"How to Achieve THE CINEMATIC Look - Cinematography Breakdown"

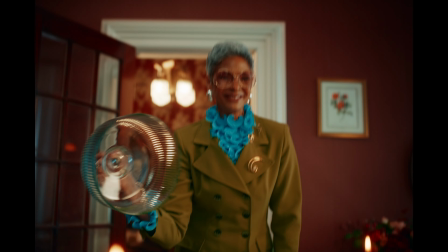[0:00] Dinners at Grandma's are always delicious. We'd love to know her secret. Best chef I know.
Creating an image that is defined as cinematic is a difficult task as a cinematographer.
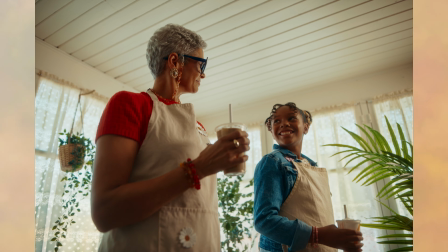[0:13]
A successful commercial or film looks a certain way and is always pleasing to the eye.
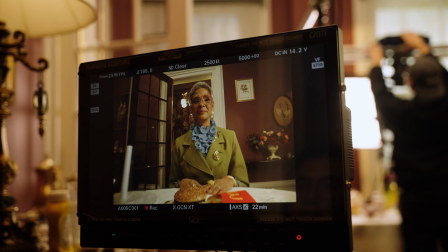[0:17]
So how do you properly create work that feels cinematic?
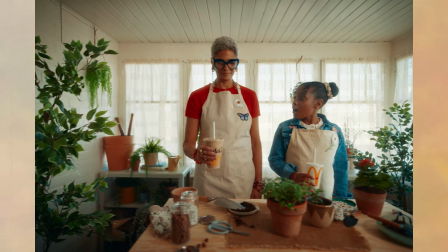[0:20]
In this video, I'm going to show you exactly how I create cinematic looking images by going over a Spec commercial for McDonald's I was the cinematographer for. I'm going to go over some lighting diagrams and show you how you can execute and plan something exactly like this.
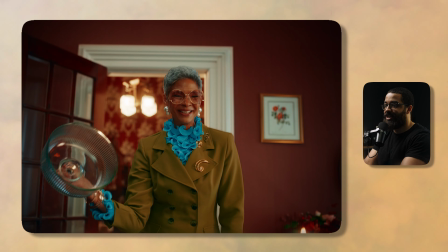[0:33]
So the scene that we're going to be looking at specifically is one that I got a lot of questions for on how exactly we executed this.
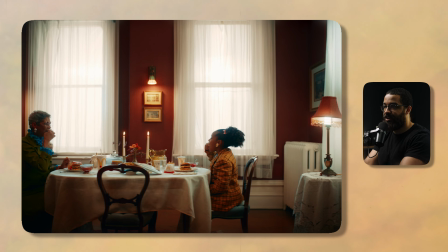[0:40]
And more specifically, a lot of these specialty shots you see here. I'd like to give you some preface and show you the wide shot that we're looking at,
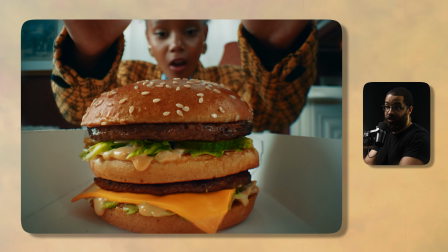[0:47]
and then go into this burger shot and how we achieve this unique looking angle, and go into this specific shot,
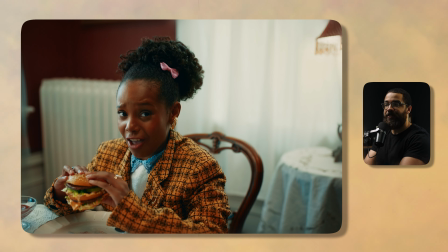[0:54]
which is one of my favorite shots of the piece because it feels very commercial and what you define as cinematic.
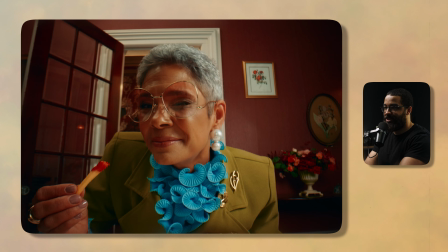[0:59]
And then going over this last shot with this really interesting camera movement that we have here.
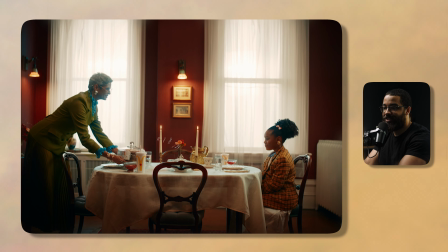[1:05]
I'm going to start off with the wide shot of the scene because this is a very important,
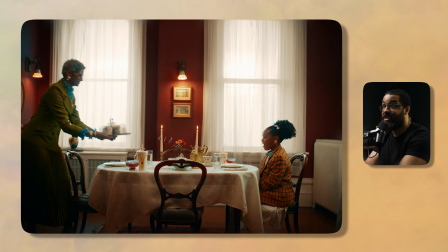[1:09]
really skill as a cinematographer when lighting things and really telling a story that has a lot of different shots in a specific scene.
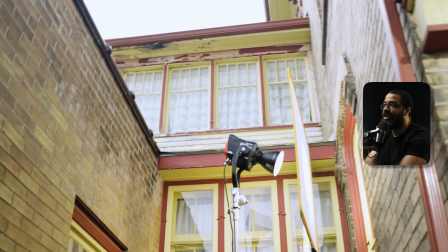[1:17]
I always like to light my wide scene because usually I'm using a lot of big fixtures, maybe outside, or to set my general ambience.
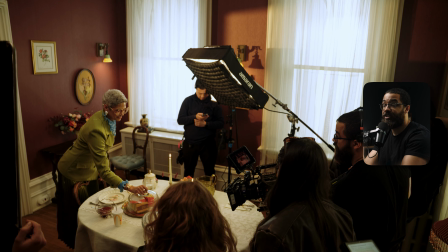[1:24]
And then when I go for more different inserts and intercuts inside the scene specifically,
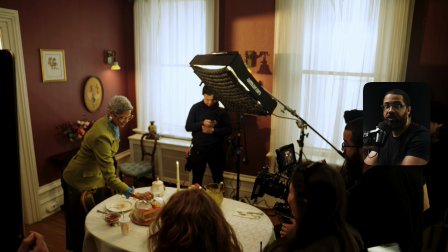[1:30]
I am going to bring in panel lights to really elevate the commercial look. So we're going to start off with what this was shot on.
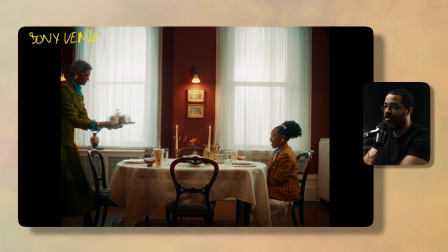[1:36]
So this was the Sony Venice, and then I'm shooting on the Zeiss Supreme Primes. And then this scene, we're looking at a 35 millimeter.
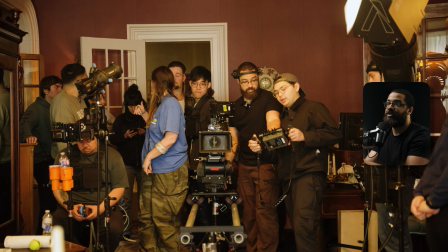[1:44]
And this was the longest focal length that we use in the entire piece. Because this is a commercial, usually I use 18 mil, 20 mil, 25,
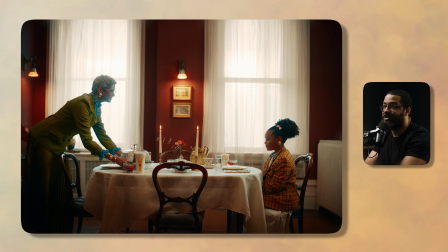[1:53]
24, 29, anything in that range because it gives you that wide commercial feel that we're always going for.
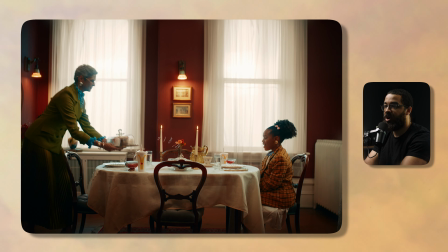[1:58]
I wanted this shot to feel wide, but I also didn't want to be too wide to show off any of the not nice parts of the room.
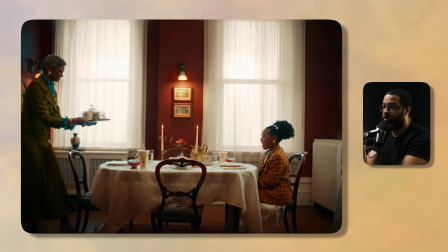[2:05]
I know when to call it, especially when looking at using wide lenses to set your wide.
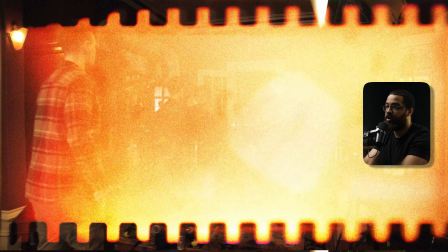[2:10]
And I really like to be back in the room and shoot on a longer lens to give you that really depth and everything that we're looking for here.
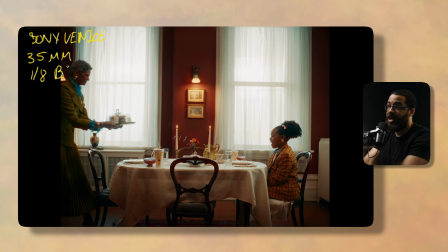[2:17]
And then for filtration, I'm using 1/8 black satin. Black satin really blooms just the highlights and it's a very subtle touch. It's not like a black pro mist or anything like that. It's kind of really a sleeper when it comes to using filtration.
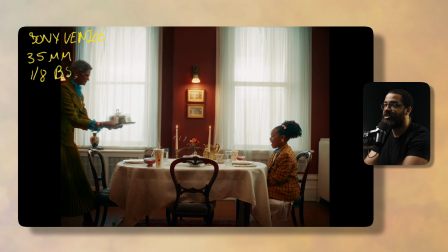[2:32]
It just gives you that little kiss and highlights. And I don't really like to use filtration because I don't really like to burn a look when it comes to filtration on set. I know this is something that you can do in post easily, especially with the tools nowadays for color grading. And that was my main set. But we have our camera set here at 5600 Kelvin.
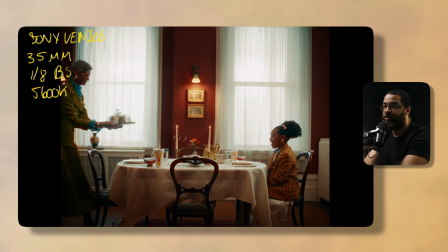[2:50]
This is supposed to feel like dinner time, but during the day. These are long summer days, and that's what we're going for in this piece specifically. And I know that I wanted to light this scene primarily with the big windows that we have in play here. So I'm gonna do a top-down view of this to really understand what's going on. And then we have this room that we're looking at here.
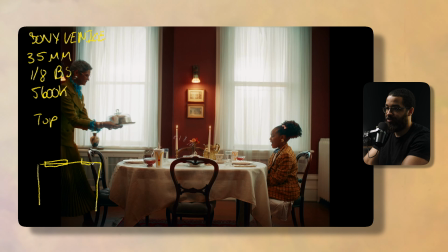[3:10]
And then we have our two windows that we have in play. And then we have another window over here.
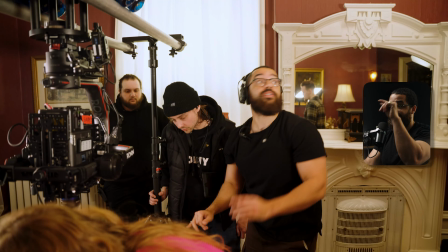[3:15]
And this was really planned out and flushed out in the pre-production process. And then I gave my gaffer a really rundown of how I wanted these scenes to feel.
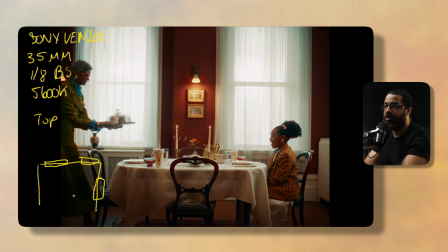[3:23]
I wanted them to feel bright and airy, very commercial, windows blown out because there's a lot of things that we didn't want to show in the background. If we're realistic, there's a street here and there's going to be lots of cars passing. So you'll see this in a lot of movies that they completely shear the windows, which you can see on the inside of the room here.
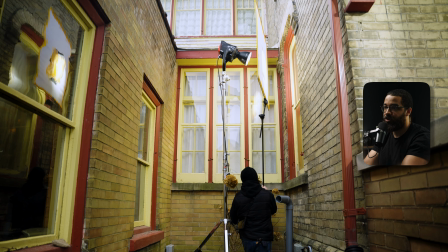[3:40]
And then on the outside, they usually have a silk or some type of diffusion that they can spread the light across.
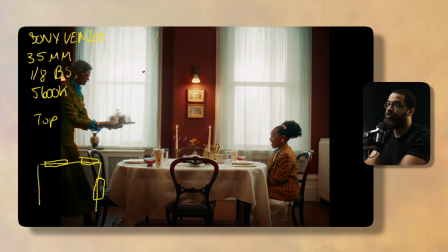[3:45]
So it's not like a single point source. And that really gives you that blown out look that really feels very naturalistic. So we have the shears in front there. And then behind here, I have an artificial silk, and this was like an 8x8.
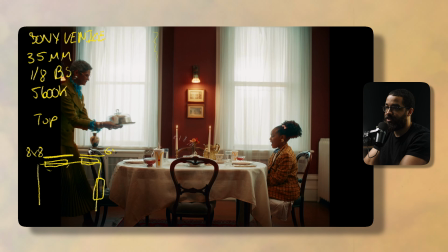[3:58]
And then I have another artificial silk, and this is a 6x6. This is what we had in the truck, and this was what was available to me. And then here I have a 600Cs.
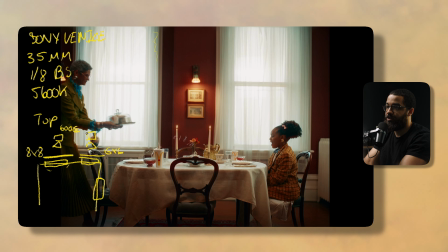[4:09]
And then I also have another 600C right here. And then this light is set to 5600 Kelvin because I'm going for that really daylight look that we have going on here. And then this naturally sets my light and shadow side here.
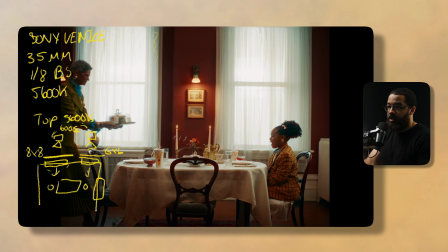[4:24]
So I have all this light coming from here, and then this is my natural shadow side.
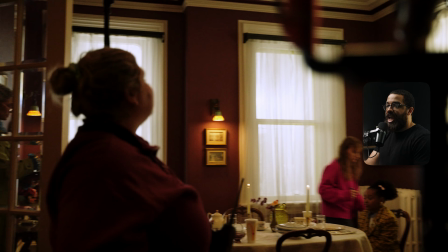[4:31]
And because the room has this really dark tone to it, I didn't need any ambient light here because I have a bunch of lights coming in from the background.
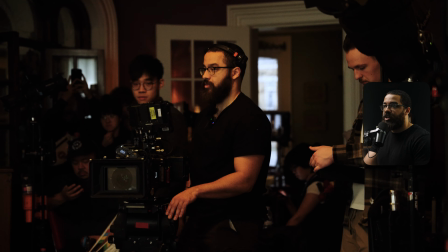[4:38]
And I learned this analyzing a bunch of references as well as looking at a bunch of movies where I could see the BTS clips of this.
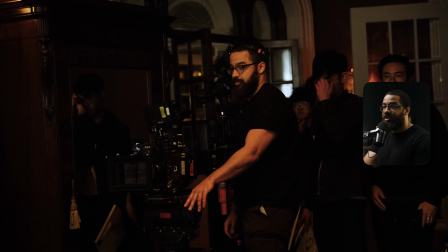[4:45]
And usually movies and a lot of film sets have all these lights outside that are just blasting in,
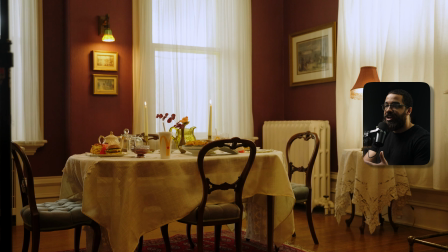[4:51]
usually on the camera that they ND down to really expose for all that light coming in,
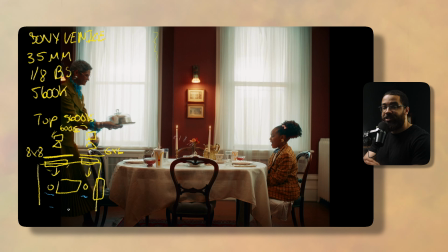[4:56]
and the windows are completely blown out. And this gives you automatically a lighting direction. And this was kind of my first time really analyzing this technique and putting it into play. And I'm like, oh my God, this is like a cheat code of placing all these lights out here and then shooting directly into it, because it gives me that naturalistic look.
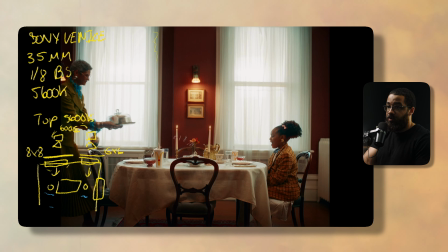[5:11]
And then on this other side here of this window, we didn't have enough silks or anything in the truck. So I have a artificial silk flag just boomed out, and then I have a 1200D right here. So this is a 1200D, and that's set to 5600 Kelvin because it's a daylight balanced source.
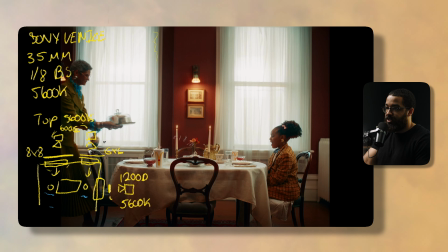[5:30]
These I know are at 100%, and then also there's Fresnels on them, so I could flood them and spread it across, and then we kind of had them backed up so we could give it that spread across the whole thing, and it didn't look like a point source. That's very important when you're trying to blow windows out like this. We didn't have enough Fresnel that was rated for the 1200D, so I backed that up and then put the silk flag on it.
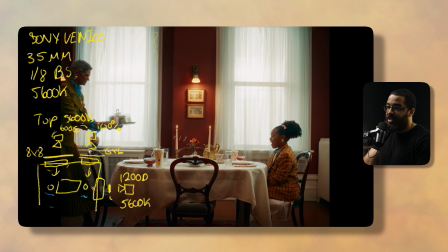[5:50]
And then those shears on this window as well, they were kind of thicker. And then this was blasting into it and giving me kind of like a 3-point lighting setup and giving me that ambient and really setting my room tone as well as a direction to shooting on.
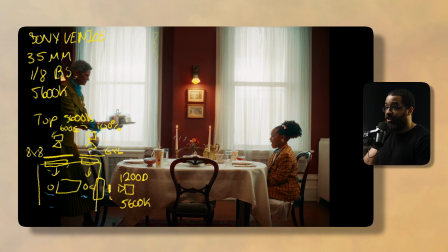[6:03]
And then in addition to the scene, we have a bunch of B7C bulbs. There's one here, and then there's a lamp fixture on the side here that had one in play. But this is giving me everything that I'm looking for as interest as a cinematographer. I also have to give myself context of what we're shooting. We're shooting a McDonald's commercial, so this is supposed to feel warm.
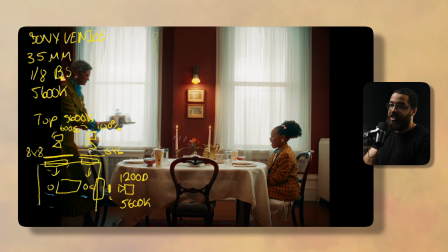[6:22]
So that's why I have the B7C bulbs on the inside, set this to this warm, really temperature that we have here. So this is 2700 Kelvin, and this is just giving me a bunch of interest in the room and really motivating the orange lights and also accenting the candles and giving that McDonald's brand and warmth and glow.
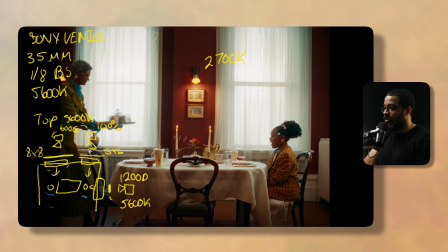[6:40]
So if we even look at really our subject's face here, we can see that we have that shadow, but it's not too dark. This is very commercial. This is very high key and low contrast ratios. And then you can see that light coming in from the back and really lighting her, and then coming in from there, kind of giving her a sandwich.
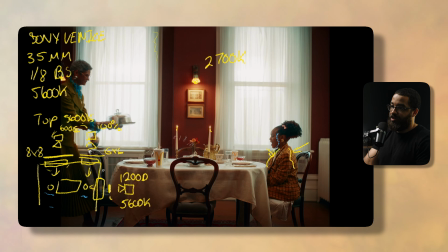[6:57]
And it's wrapping around this corner that we see here. So this is basically me setting 3 lights up in the background as well as with some silk and diffusion. And this was while I was already shooting other scenes in other rooms.
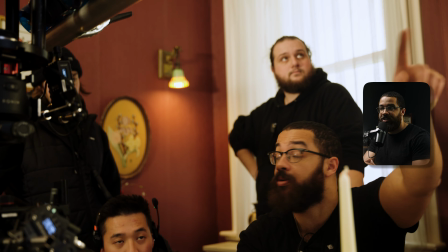[7:10]
And I already told my gaffer exactly what I wanted to do in the scene. I just had to show him a picture reference and he knew exactly what to do.
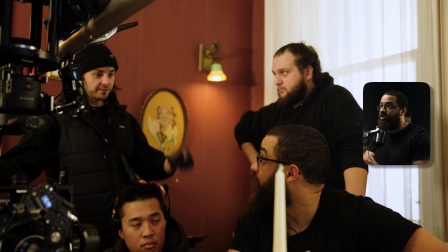[7:16]
And this is a gaffer that I've been working for the past 5 years of my entire career.
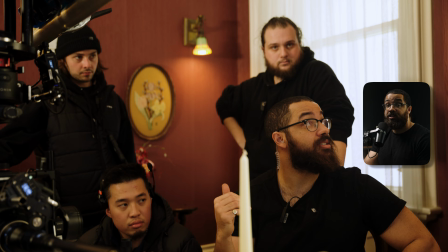[7:21]
We kind of grew up together as videographers, and then he went into gaffing, and then I went into more cinematography and being a DP.
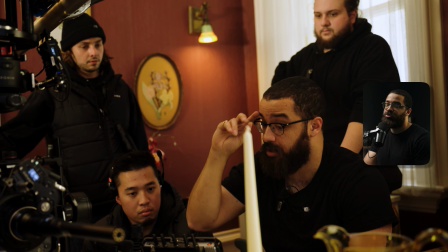[7:27]
And then this just goes with communication because we both like the same style because we kind of grew up on everything.
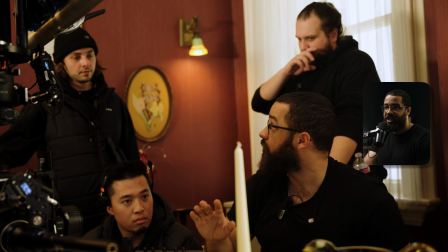[7:32]
And then I really usually have to show him picture references and say, I want this light here, and plan it exactly.
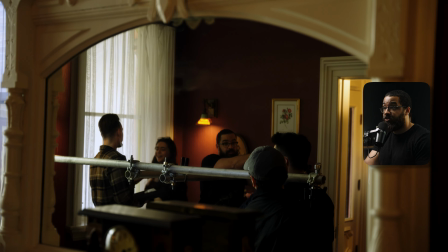[7:38]
So this was planned ahead of time. And just because we were already in a flow and we knew exactly what we wanted, it was a really easy process.
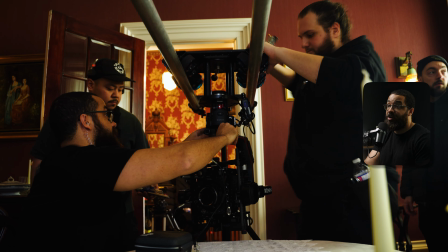[7:45]
I just set up my camera and then everything was already there, and we just had to dial in levels, which was perfect.
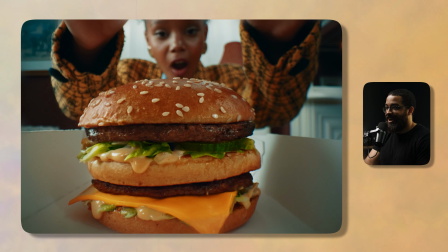[7:50]
The next shot that we're looking in this sequence is a shot that I got asked a lot about specifically,
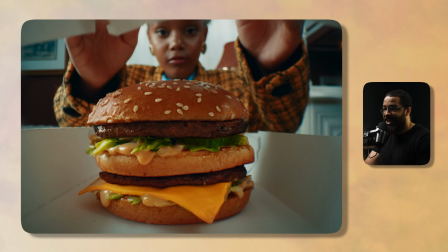[7:56]
and was one that was given to me as a challenge, and I really rose to the occasion to really dial this in.
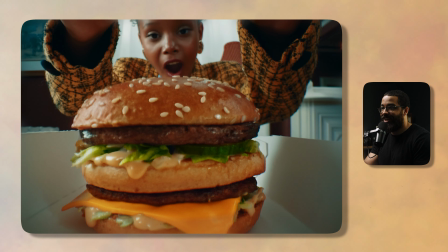[8:02]
So this kind of goes into a backstory of really analyzing the shot and really testing it beforehand.
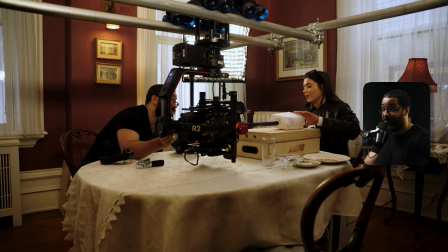[8:07]
So I tested this with my partner, who was the director of this commercial specifically, because she really wanted the shot to really highlight the food piece of this.